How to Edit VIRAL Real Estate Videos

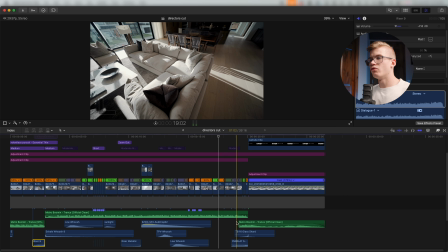12:22 Now that we're done with the sound effects, let's move into the visual effects.
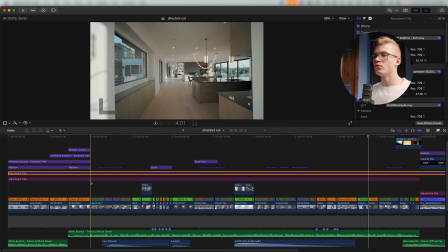12:26 So just like I put a lot of intention into the sound design and the music, the audio aspect of this video, I also wanted to do the same for the visuals, right? Obviously the shots, the composition, the house is really cool, but I wanted to have, you know, a little extra something.
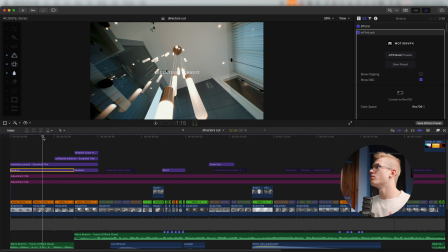12:40 You know what I'm saying? First things first, I want to talk about one of my favorite effects that I've been using a lot, and that is M Film Look by Motion VFX. This is a really cool effect. Now, you can do a lot with M Film Look. Here's where things get fun.
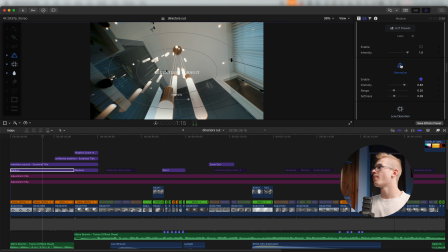12:55 This is the aberration effect. Now, if we were to toggle this on and off, you really see it.
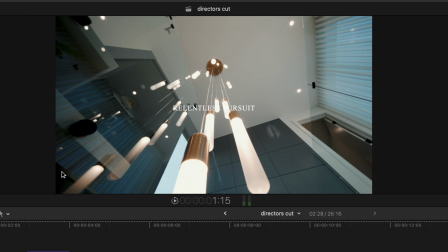13:02 You see it in the corners, right? If we were to turn this off, right, look at kind of the lights right here on the edges, turn it on, we get a little bit of that RGB split, and it also blurs a little bit.
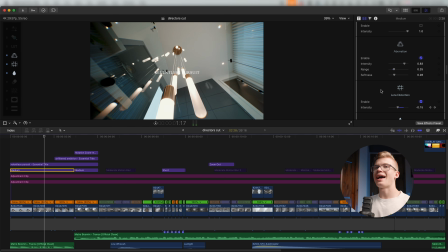13:14 I think it's a really cool effect to just add some, I don't really know what to call it. It just adds a little bit more to the image. I think that's the best way I can put it. Then I messed around with the lens distortion a little bit. So you can see if I toggle it on and off, very, very subtle.
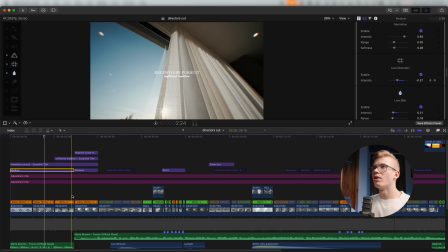13:34 I actually kind of keyframed it in. To be honest, I don't really think it did all that much, but it's there, just a little bit of that distortion. Again, I wanted, because this is a horizontal video and there's no human for the hook, I needed to make sure that the hook or the beginning of this video was unique and it was a banger.
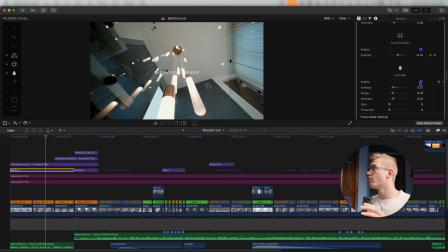13:53 So that's kind of the thought process behind using M Film Look to get that really unique look to the footage. And then we had a little bit of lens blur, which just blurs those edges ever so slightly more. And you can, again, adjust the feather, adjust how much, the range, all that kind of stuff.
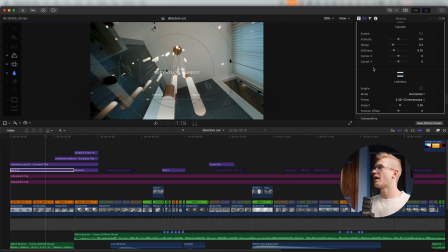14:09 So it's a really customizable effect. And there's also, you know, more stuff in here that you can change too. So that's something I've been using pretty frequently for that kind of aberration, lens distortion type look.
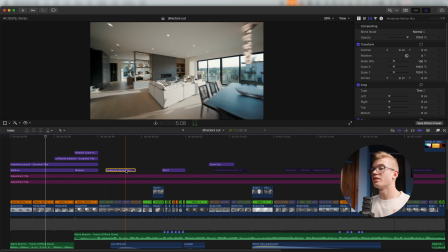14:22 And then obviously we've got motion blur on all the speed ramps. I've just deactivated these or disabled these just for a smoother playback for your experience and for my experience.
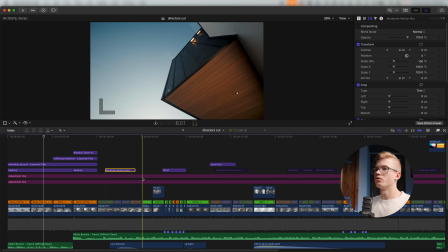14:31 But there's motion blur on all the speed ramps as per usual. Then we get to hear this little film montage.
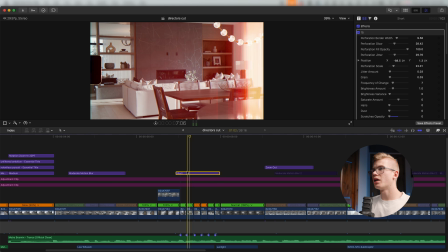14:40 Now this right here is just an adjustment layer. Again, Ryan Angle, shout out.
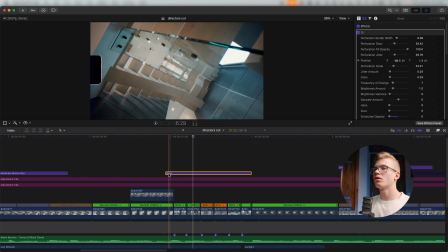14:44 But I used a 8mm film effect, and it just adds that, you know,
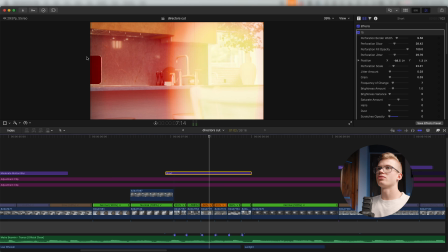14:52 film overlay type look. You also get that little notch, film notch, that I think looks pretty cool. I
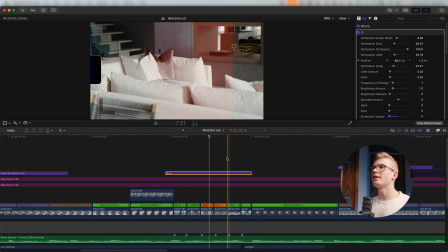14:59 think this effect or something like this is a great way to just add to like quick little montages if you want to be like,
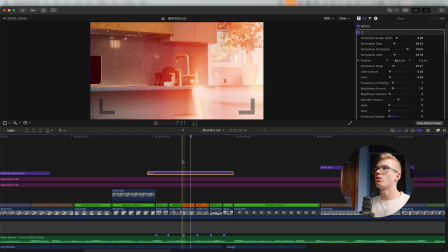15:06 it's kind of like a flashback, right? I picked one that had kind of orange tones to kind of contrast with some of the blue in the color grade.
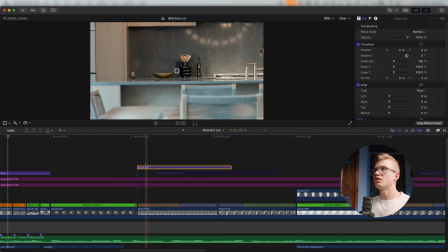15:13 I think it looks pretty cool. This effect right here, this is a smooth zoom out again from right angle,
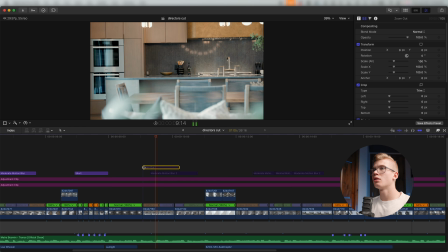15:20 because if we were to just watch this as is, it's just a slider shot.
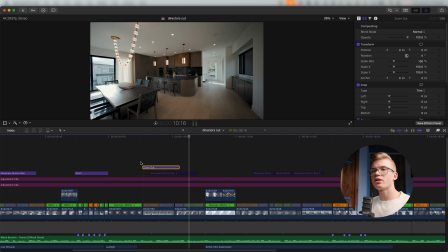15:25 But if we add this, a little bit more dynamicism in the movement and the flow of the video, I thought it fit really well.
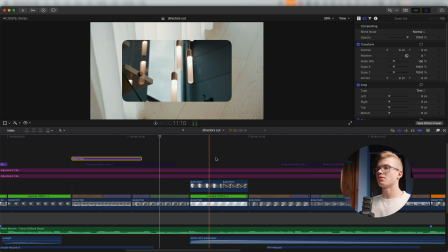15:33 Now this is a cool effect that a lot of people ask me about. I've seen a couple people do something similar.
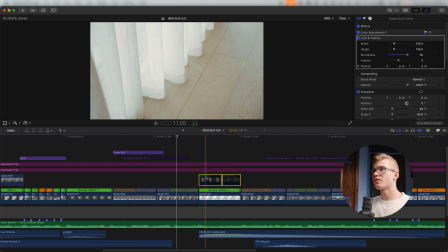15:39 I wanted to try my hand at it. So start off with the base of kind of just this texture shot of these curtains, which I think were pretty cool.
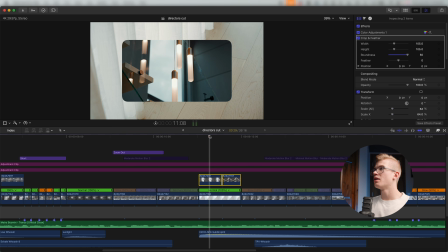15:45 And then I added 2 other shots on top, scaled them down, as you can see, about 64%. Then up top, we've got the crop and feather effect. Now, if we turn this off, you can see what it's doing.
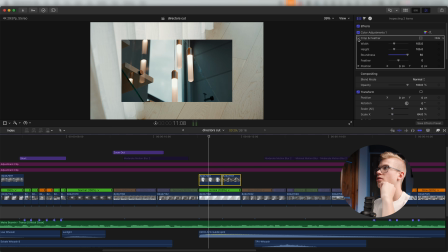15:59 This is how I got those rounded corners on the edge. So I had to mess around with it a little bit, but you can see right here's the roundness. This is where I was able to make those corners nice and round, kind of a cooler overlay type look, because it looks cool, but it just looks like you scaled.
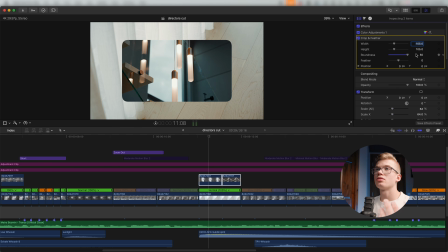16:17 It looks pretty basic, and not saying that this looks more advanced, but it just looks a little less basic.
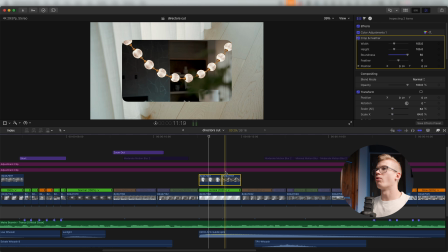16:23 You know what I'm saying? A little less basic, and that's what I was going for. So that's how I did that effect.
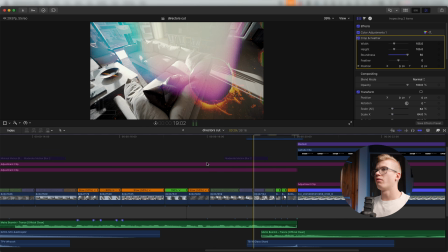16:28 And then finally, right here is another overlay.